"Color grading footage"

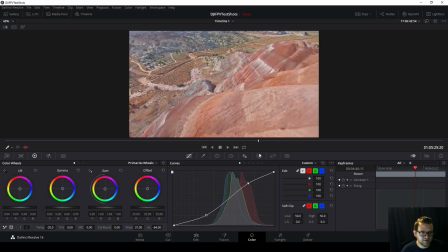20:38 I mean, because that's what you want to do when you're color grading, is you want to bring out the life in the footage. So this looks way, way better, way cooler. I really, really love this clip. So obviously you can make more adjustments to this, but that's pretty much all I need to do here to make it look really cool and stick out those colors a lot more.
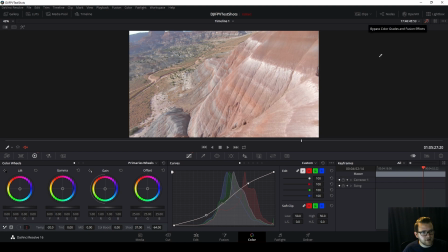20:56 You can see a lot more like that purple tint that I was talking about, whereas you couldn't really see that here, and now you can, and that looks pretty sweet.
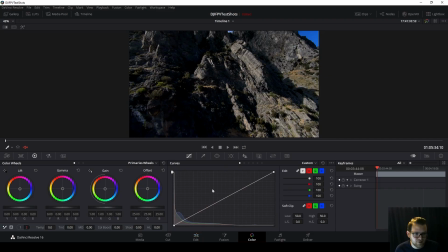21:04 Okay, and our last clip. This is the underexposed one. I mean, look at this curve line. Remember on all these other ones, we had like all the color over here and the well exposed. This is all crushed. There's not much here. So of course, first thing I'm gonna wanna do is look at my shadows. I'm just gonna bring those all the way up. Well, now you can see the problem.
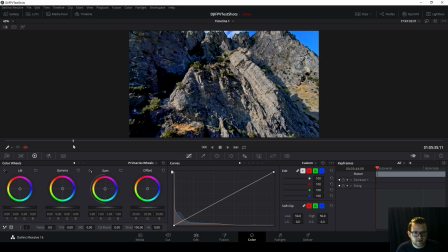21:21 This does not look good. It's blue, it's distorted, like that doesn't look good at all.
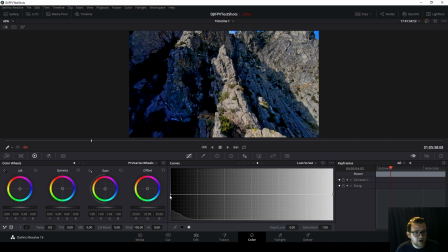21:27 Now, first thing, if you've been paying attention, you might go, oh, look at that. All our color is in the Lume versus Sat. So if we just, whoop, turn that down, it's going to help a ton. And then if we go into Hue versus Sat, you can see there's that blue again.
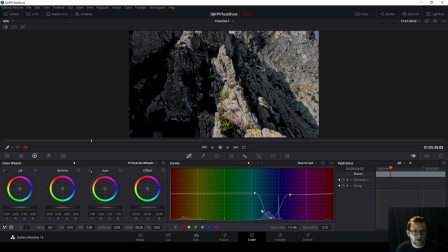21:43 And let's just turn that down. Oh, look, now that looks more normal, but it still looks terrible.
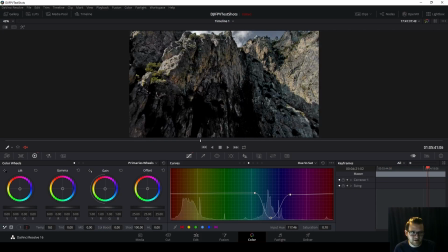21:47 Because now it has no color in the blue. Like, look at the sky. There's no color at all up there.
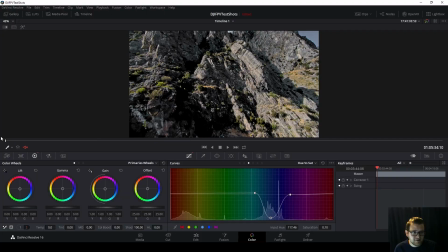21:53 It looks really bad.
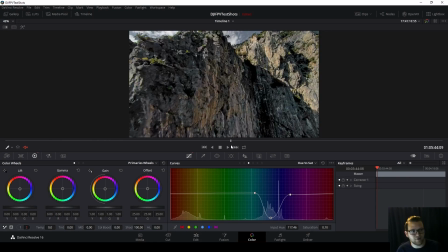21:55 It kind of looks cool, but it looks terrible from the actual, like, this is good footage standard.
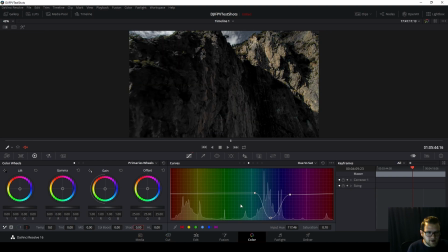22:02 So if I turn that back down to 0, where it was, reset this, and reset this, come into here, I'm going to adjust our curve. You can see that's bringing out the shadows a lot better. I'm going to turn up our highlights a little bit.
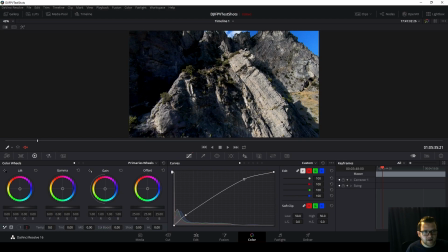22:17 Okay, so this still looks pretty dark, but there's a lot more definition in this rocky area that we can see.
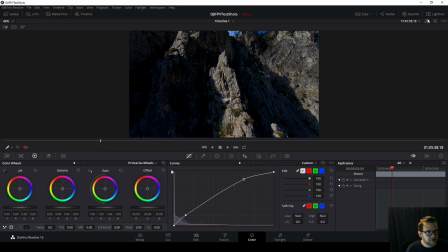22:24 Let's just see what it looked like before. There's so much shadows here, it doesn't look good either. So, but now it actually looks decent because you can see the definition in these rocks.
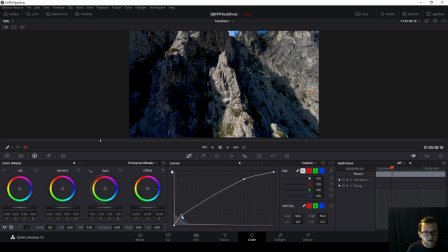22:32 So you still have something to look at. So I'm going to bump this up a bit more. And we're still seeing that kind of like blue tint. So I'm going to look at our temperature. And you have to get way too extreme for it to actually look good with that.
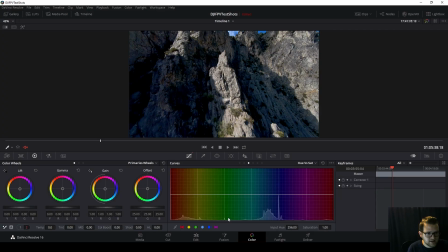22:44 So I'm going to come into Hue versus Sat. And I'm actually just going to click on the color so I get a better representation of it. I'm just going to turn down the saturation a little. Doesn't have to be all the way because these rocks kind of are like a grayish blue.
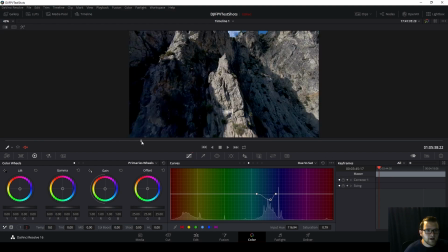22:59 So it doesn't look terrible. That looks pretty good. So I'm bringing it up, scrolling through the footage.
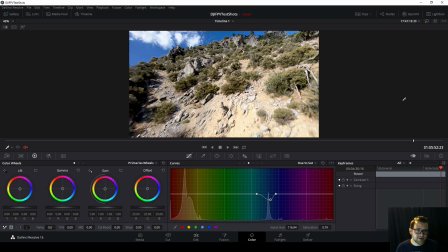23:06 The sky still looks a beautiful blue. And like that's the thing, like even when you make a mistake like this where it's way underexposed, still parts of it are going to look absolutely beautiful.
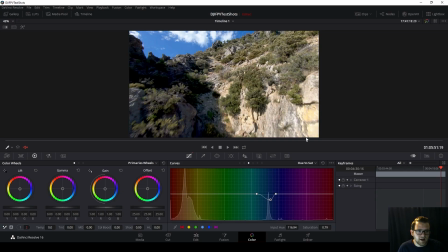23:15 Like the sky, it's the best sky we've had out of all these clips. But we had to sacrifice the definition here to get it.
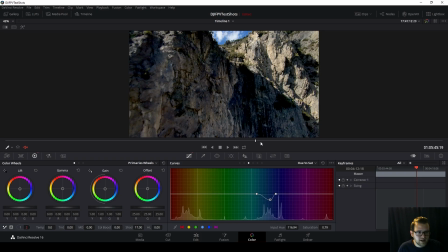23:22 So I'm going to bring up our shadows to about 17, 20, whatever, and just scroll through this some more.
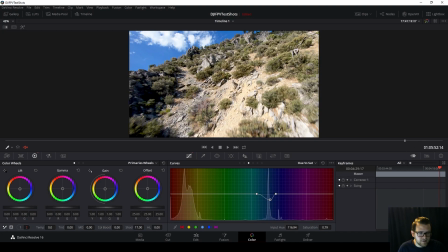23:29 We're not getting really any blown highlights, a few there. So I'm just going to bring down the highlights a little bit.
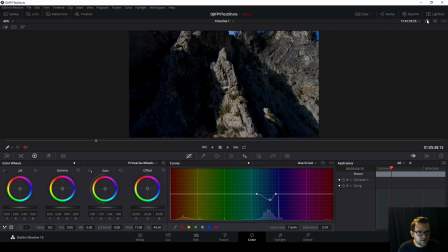23:35 There we go. So this is already looking way better. This is what it was before. This is what it's now.
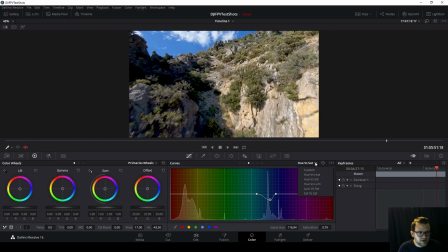23:40 So you can see way more information. I'm going to come into the Lume versus Sat still.
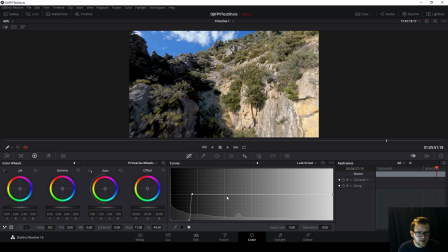23:45 I'm going to turn down that saturation in the blacks. I'm also going to look at Hue versus Hue.
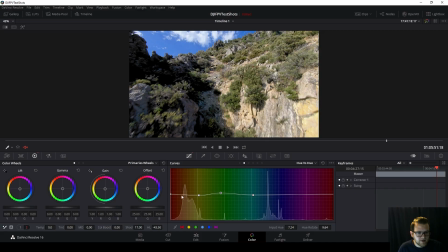23:50 And I'm going to look at our greens, make them a little bit greener. Our orange, which is really what's controlling like the dirt and the rock color.
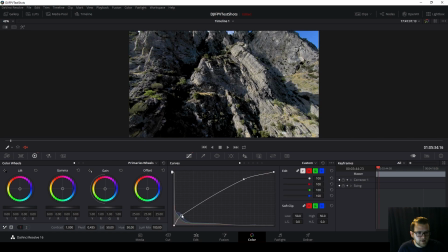23:57 I don't really want to change that, so that's not going to look good. I'm going to come in here and custom and just try to pump this out.
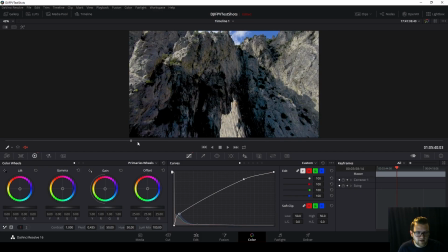24:05 Okay, so obviously we have crushed things here, like they're never coming back. But we just got to work with what we actually got.
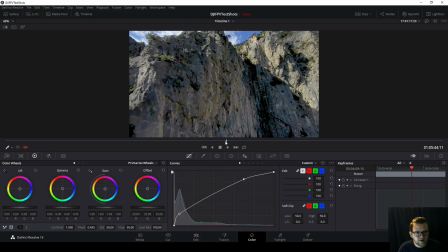24:11 So we see a lot more of that green definition here in the rocks, so it kind of counteracts the blue.
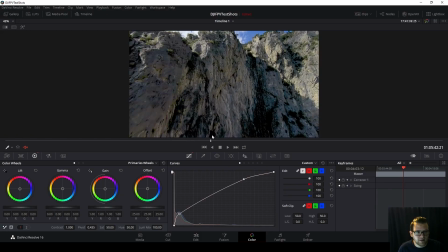24:16 So it makes you think, okay, wow, these rocks actually are a little bit different, but it's cool. They got stuff growing on them.
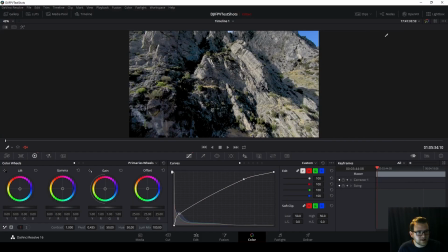24:22 It looks nice. And there. So that's the clip now. This was it before. Obviously, radical difference.
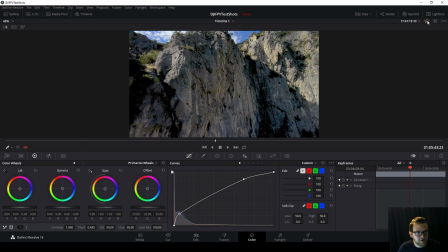24:27 Looks way better now. You can see a lot more of what's going on.